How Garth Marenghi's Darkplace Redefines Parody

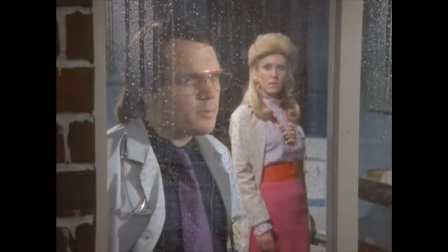And it's terrible. The writing is bad, the acting is worse, and the entire production is shoddy and incompetent.
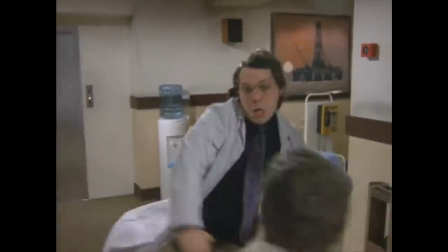Of course, it's not easy to make something intentionally bad, and the attention to detail is incredible.
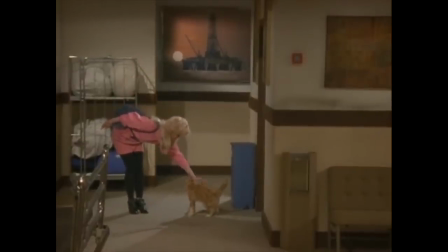A cat is visibly thrown into a scene by a production assistant. Close-ups are framed awkwardly with too much headroom.
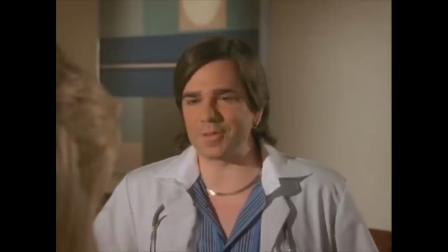Bit-part actors can't do a convincing reaction shot. One character's lines are entirely ADR'd.
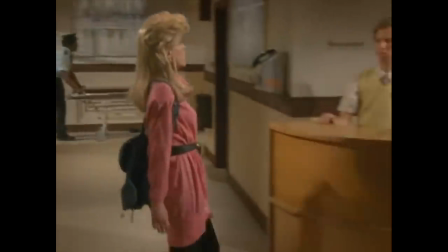I'm Dr. Sanchez. You're a woman.
Exposition is brutally awkward.
Hi, I've come to apply for the doctor's job.
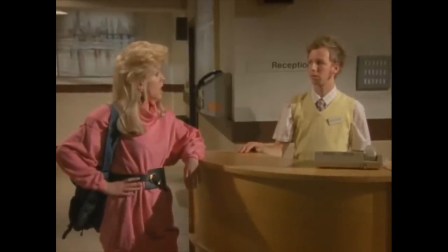I can assure you my credentials are top-notch. I've just graduated from Harvard College Yale.
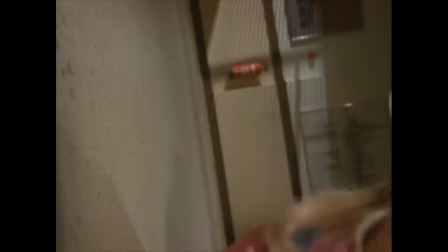I aced every semester and I got an A. And this is all just in the first minute of the show.
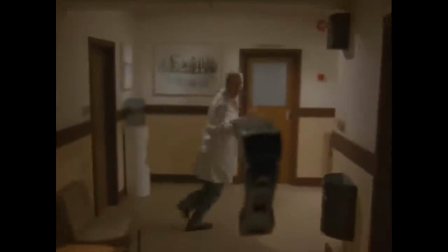Throughout the series, countless production problems appear. There are massive continuity errors.
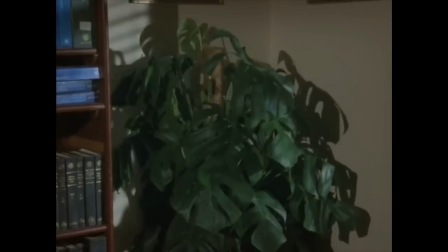One episode has a tacked-on voiceover resolving the plot that plays over static images in a room, since the production had no other footage to use.
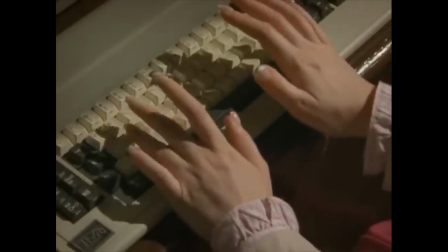The detail is so specific that it really feels like a show made by people both bad at their jobs and overly ambitious.
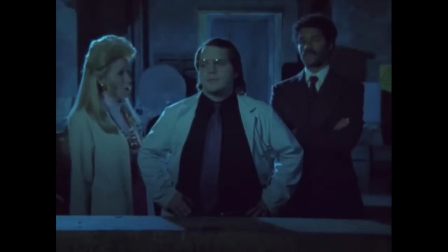And if that were the whole show, it It would be an extremely funny pastiche, similar to something like Danger 5.
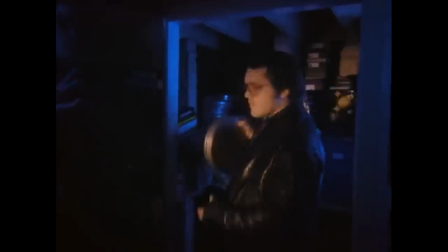But there's much more to it than that. The second level is the modern context, the introductions by Garth Marenghi,
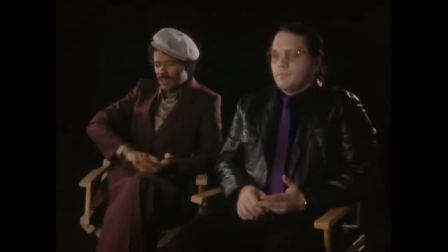and the interviews throughout the show, in which the primary creative players discuss the production and the show's legacy.
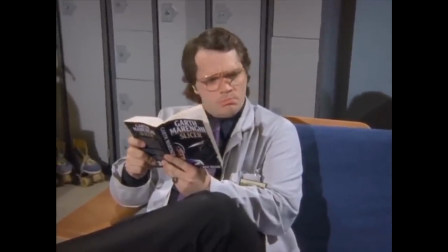It's the second level that reveals the greater narrative of Darkplace. It's not really an intentionally bad 80s horror show.
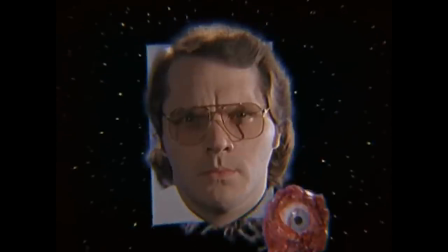It's the story of an egotistical hack, who believed he was making a radical masterpiece when he was actually making the opposite.
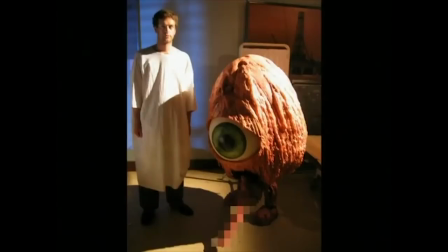The second level recontextualizes everything in the first. The scenes where Dr. Rick Daglas, M.D., Marenghi's character,
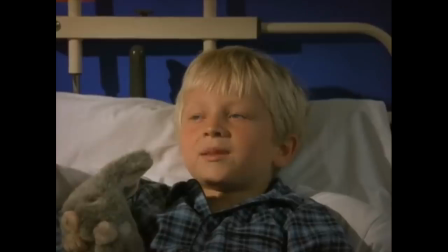visits random sick children aren't just badly written scenes that contribute nothing to the stories.
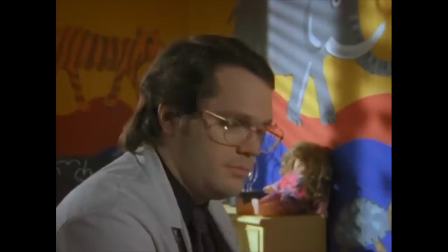They're the work of a man desperately boosting his ego by writing scenes in which people tell him that he's a genius and a hero.
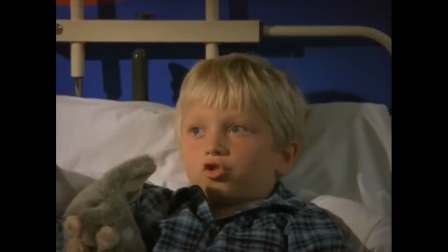They work you too hard here. They should pay you a hero's wage.
Take the entrance of Dean Lerner's character, Thornton Reed.
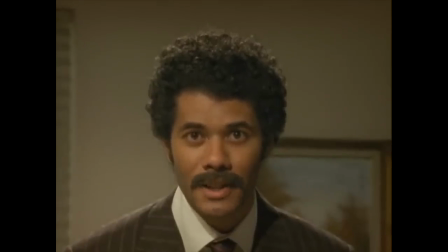Listen up, ladies. We've got a situation. A little lass has just cracked her nut, and if she croaks, my ass is grass.
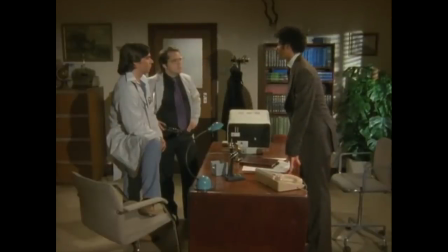On its own, the scene is funny for how bad his acting is.
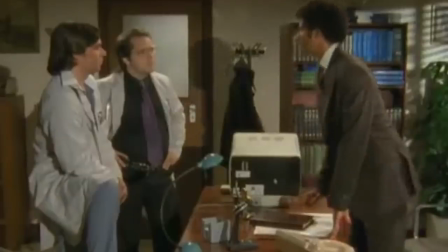How he powers through the lines with no pauses or emphasis, awkwardly slamming his hand on the desk like someone thinking way too hard about every single movement he's making.
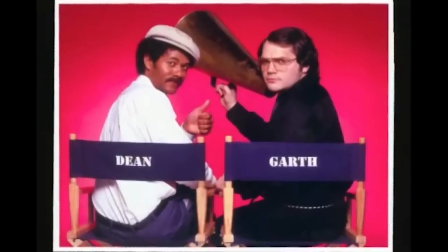But it's the second level that really makes the scene great. It begins with a talking head clip of Dean,
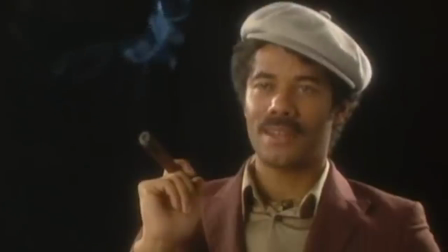proudly explaining how his lack of formal acting training is his greatest asset, setting us up to expect a great performance. And this makes the reveal of his actual acting land so much harder.
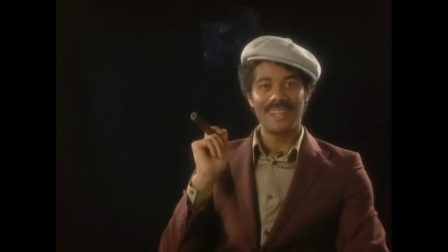Here is Dean Lerner playing Thornton Reed, not putting on an act, but putting on the truth.
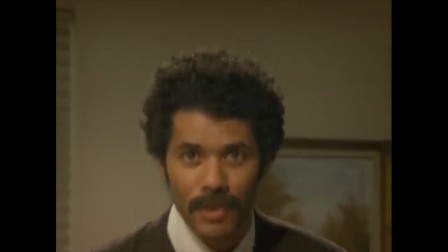Listen up, ladies, we've got a situation. A little lass has just cracked her nut, and if she croaks...
The first level is funny, but it's the second that makes it hilarious.
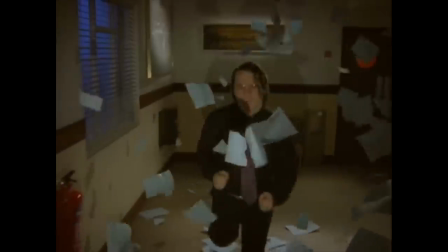The awkward slow motion is a good visual gag, but Dean explaining the reason for it turns it into a great joke.
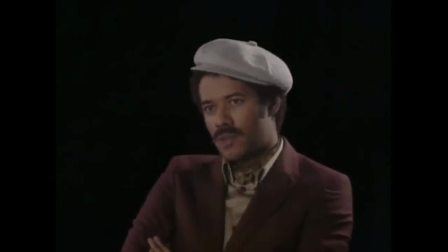There's a lot of slow motion. The episodes were running up to eight minutes under.
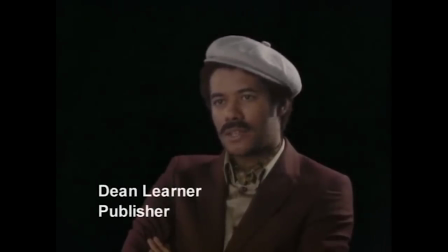The only way to stretch them out was with slow motion.
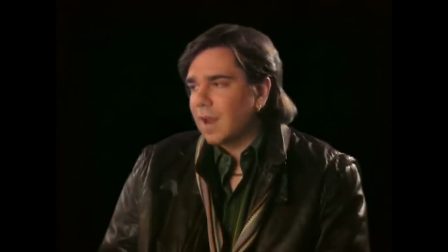It's this interplay between the two levels that makes the show so funny, but also provides it with a depth that takes it beyond just a pastiche.
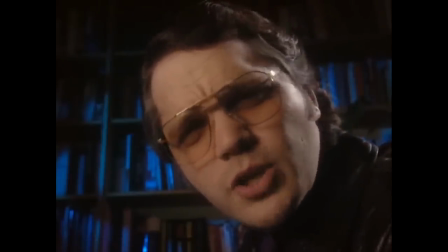Garth is a writer who proudly declares that he doesn't use subtext.
I know writers who use subtext, and they're all cowards, okay?
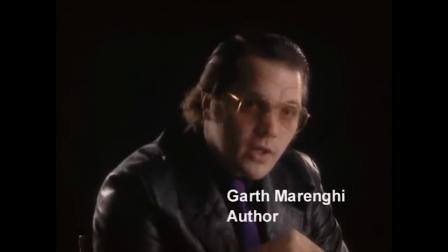But like with most things, he's wrong.
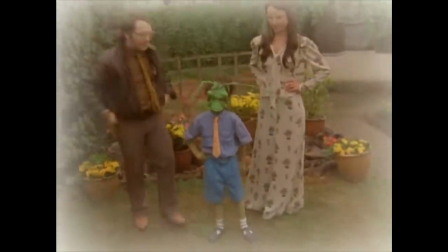Even if he doesn't realize it, every bit of the show he's making is full of subtext, since the subtext is Garth Marenghi himself.
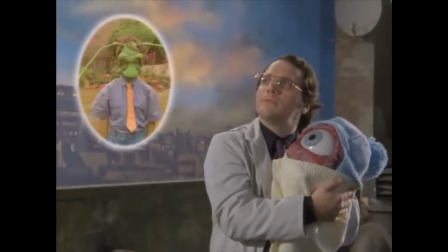Every episode is dominated by his feelings about himself, his fears, his beliefs, his desires, and his prejudices.
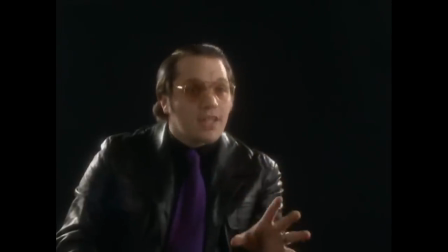Listen to me. I am not prejudiced, alright? Like, that is what I'm saying. I am not prejudiced.
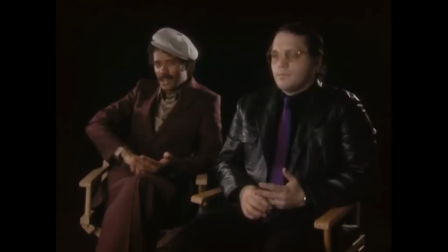Garth Marenghi's Dark Place is a character study. A portrait of mediocre men with questionable morals.
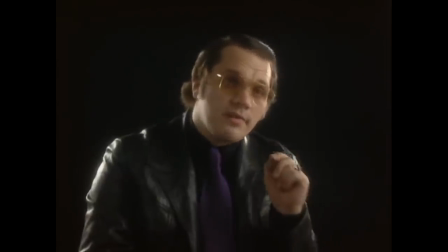I personally feel very bad about the cat we killed.